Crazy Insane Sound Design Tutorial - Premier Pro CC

Hey guys, Jake Aaron here. Welcome to my YouTube channel. I know you're here for the Venezia audio breakdown of all the sound design I did on that. I'm going to show you exactly from beginning to end in that first 30 seconds only. If you guys want me to go through the whole video at some point, maybe I'll put together a tutorial for the whole thing, but I'm just going to do that 30 seconds. I've got layers and layers.
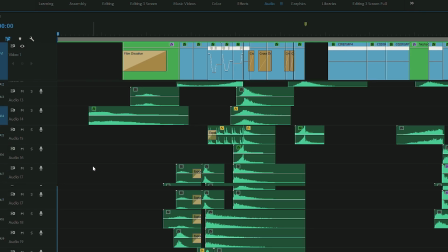0:18 If you can see from the clip I posted in the group, there's layers and layers of audio there. So I'm going to walk through and I'm going to just simply go through each one and turn on layer after layer and just show you how just building up and layering your audio can just really bring out the full sound and the environment of your video.
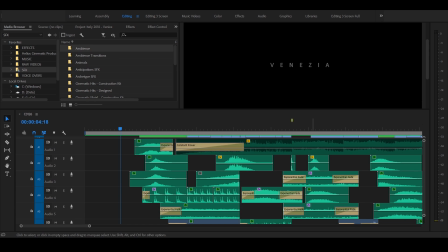0:36 Without further delay, let's get into it. All right guys, welcome back to my Premiere Pro. Been having trouble getting this tutorial going. My laptop keeps crashing, so I apologize if I have to cut this again. But anyways, we're going to do an in-depth walkthrough.
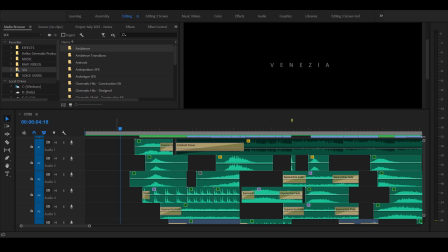0:51 I've posted a little video clip of the sound
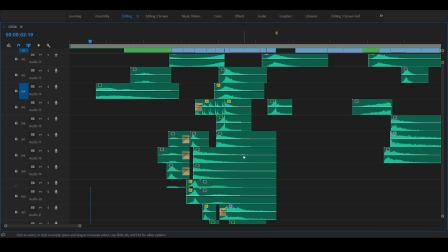0:58 tracks, the depth of light of the audio that I put into this video,
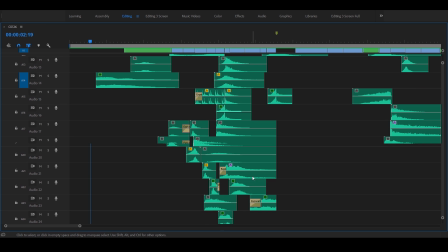1:03 and you guys had a lot of questions as to the type of audio I put in here,
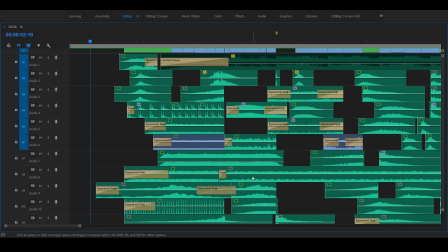1:09 the reasoning behind it, and some of you requested some sort of breakdown or walkthrough of this, so I figured a tutorial might be the best case to do this with.
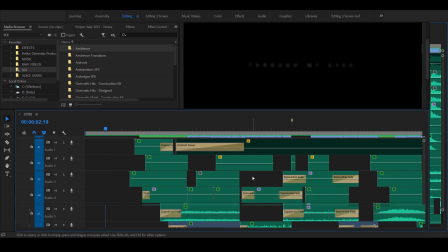1:18 Let's go ahead and take a listen to this.
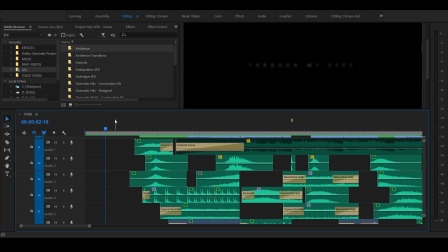1:20 Some of you guys have already seen this, but this is the first 30 seconds of just the video, and this is all audio.
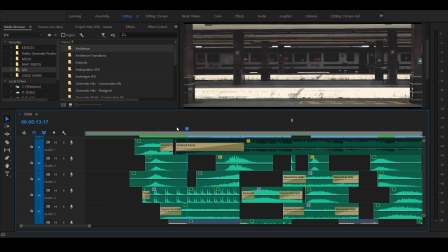1:27 The sound doesn't actually, the music doesn't even kick in till I think 12 seconds into it, but I did disable that. So we're going to listen to the first 30 seconds with just audio. Okay, here we go.
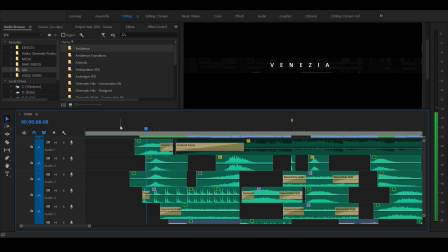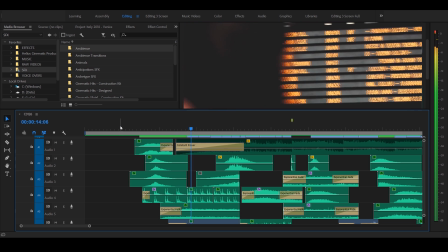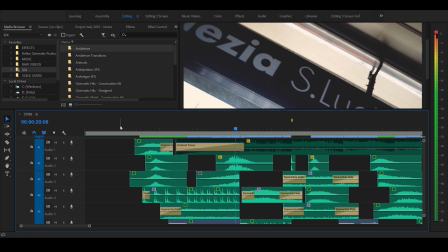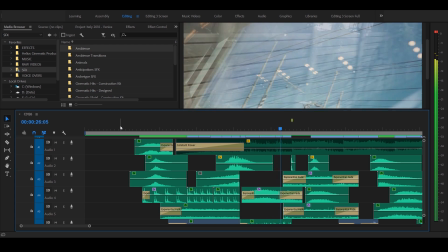There you go, pretty cool. A lot going on there, so let's break it down.
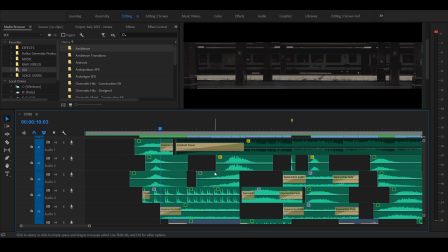2:08 So after I edit, and typically I'll edit to music, but in this case I really wanted to build up the environment. I wanted to have the audio design drive the film to its starting point, where until the point where you see the
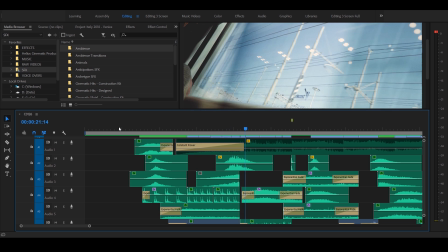2:25 gondolier come into scene, and that's where the music really kind of takes place. So this front part,
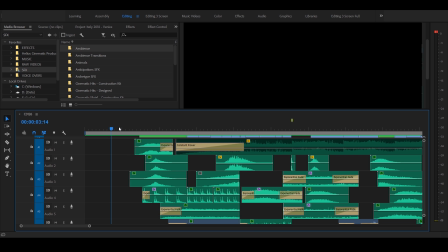2:33 typically what I'll do is I'll go through each clip one by one and kind of assess it and decide if there's audio that needs to be inserted to kind of carry the film forward. And that's really how I break it down. If I'm on a beach somewhere, I want to hear birds, I want to hear the water,
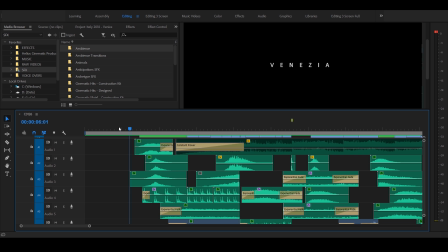2:51 I want to hear the ambiance of the air, I want to hear the wind blowing through the trees, whatever it might be in that environment. That's typically what you want to try to pull through, and that way your viewer is kind of getting immersed in that film. Without that, you just have nice visuals, which can be good on its own,
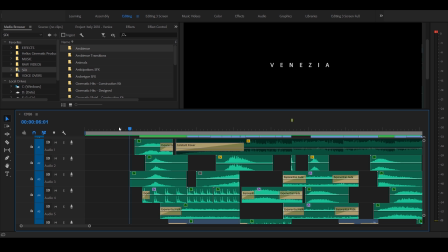3:09 but once you immerse that person through audio, it really makes a big difference. So on this first clip, I've got the leading tile coming in, and then I slowly open up to the visual of the train station right there.
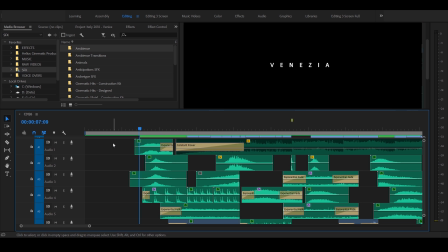3:26 So let's analyze this first 11 seconds. When I introduce a title, I've been doing this on some of my films.
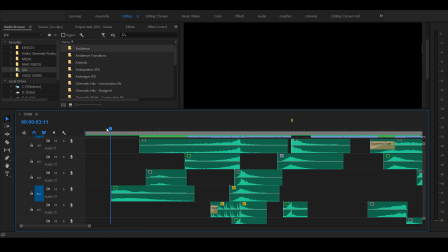3:33 I know the Hawaii films, I really like using these this church bell sound, which is right here. And that will literally hit when that title starts to get displayed. It just kind of hums things in nicely.
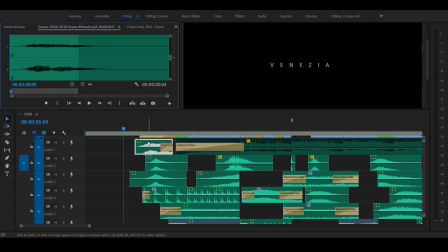3:49 And I follow up with kind of a deeper drone here. So I got a drone whoosh right here, which is pretty cool. Let's play that along with the bell. So you hear the bell and the drone.